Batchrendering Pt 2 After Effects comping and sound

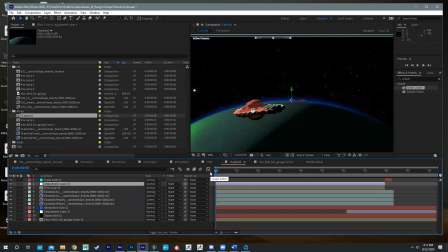And so the Dodo is kind of making its escape from the Lucky Stars, which is the large freighter. And so this one, I do a little bit more visual effect work. One of them is I'm doing a haloing effect for atmosphere, which I will be putting in the previous shot.
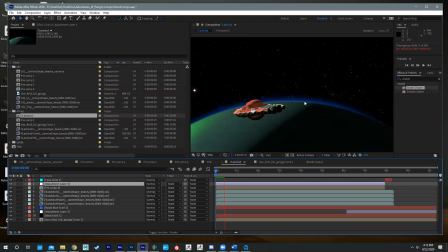That one was using Oh, what did I use? I used a royal blue solid, this right here. And this is actually just placed, again, the three elements here, the starship, the freighter, and the planet are all rendered out as separate batch renders.
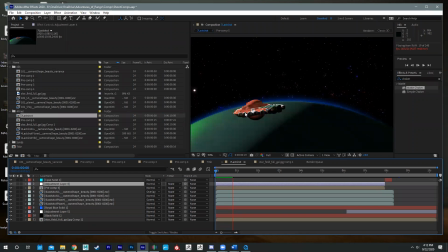And then they're all comped together basically the same way the other ones were, or the other shot was. The royal blue solid was actually placed below the planet right here. And so that was, what did I do for that?
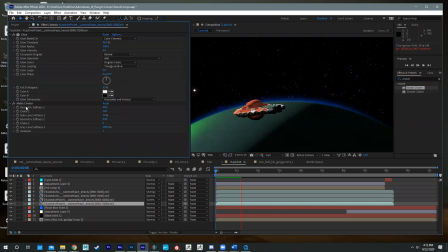That was given a glow, and then I did a matte choke on it as well. And then the glow, basically having it just placed directly behind the planet, gives it that kind of ethereal, atmospheric, bluish tint to it, which is kind of cool.
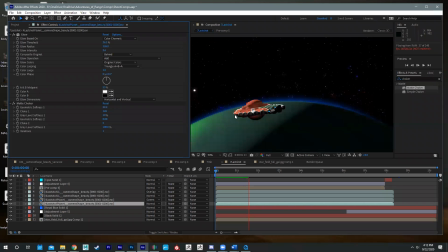And then with this ship, let me skip ahead a little bit. I was trying to figure out a way to do
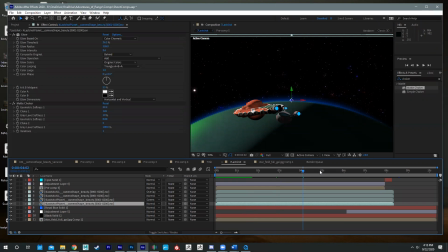an effect for going to warp speed or doing a space jump. And so it's kind of a mix between Star Wars and Star Trek, where Star Trek, you actually see like a warping of the ship.
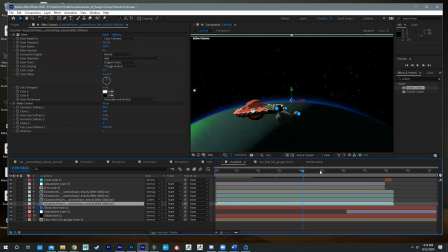It elongates and stretches and kind of rubber band snaps into space. And so I wanted something that was reminiscent of that.
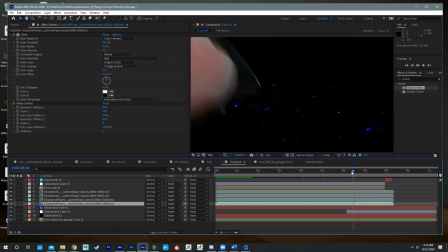And so with that, I used lens flares essentially to create that effect, along with a ripple effect.
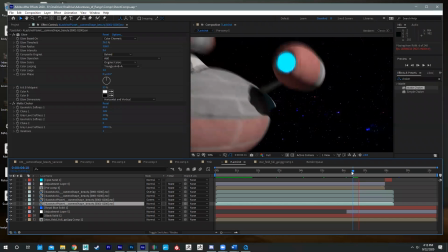Um, there is a physical stretching of the ship that goes on.
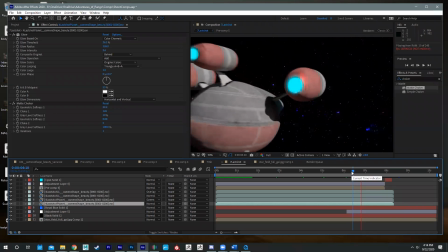Actually, end up stretching it in the 3D scene to where it actually snaps forward, and you'll see it in a second as it ripples forward. I did apply extra glowing right here on each one of the um,
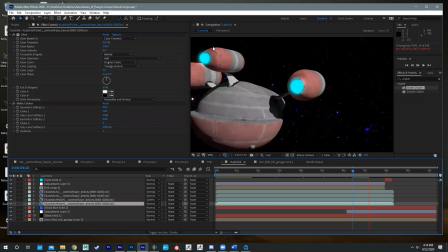engine nacelles. So that was just a little circular solid that I had like a matte mask on and animated it. And then you'll see kind of the warping effect as it ripples forward and goes into space.
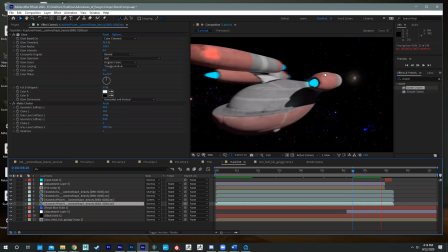And then the motion blur helps kind of get this to work out as well.
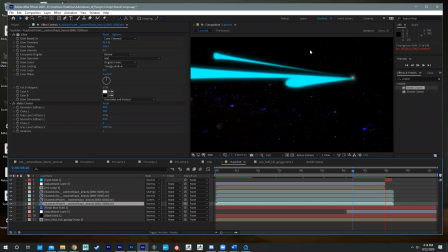The cool thing is with the ripple effect that I was using, it actually allows me to like send this shockwave out into space, which is kind of cool. So if you like look at the stars, you'll see this really subtle shockwave.
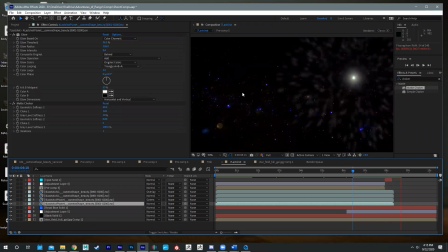So it's my first time doing a warp effect, and I don't know, I thought it was kind of okay. I thought it kind of worked. One of my friends is a big Star Trek fan, and he pointed out that there should not be so much blue in the star field,
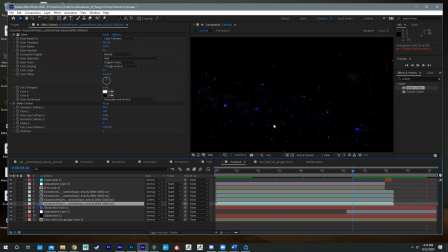because actually in cosmology, yeah, I think that's like the study of stars or whatever. Blue and red tends to reflect or tend to show that stars are moving away or towards the person, the camera.
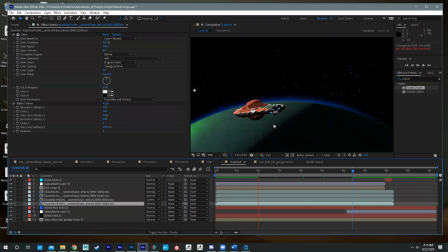And so what I think I might do is actually do a shift from blue to red as like the warp field expands out into space, but then they'll all just go back to white.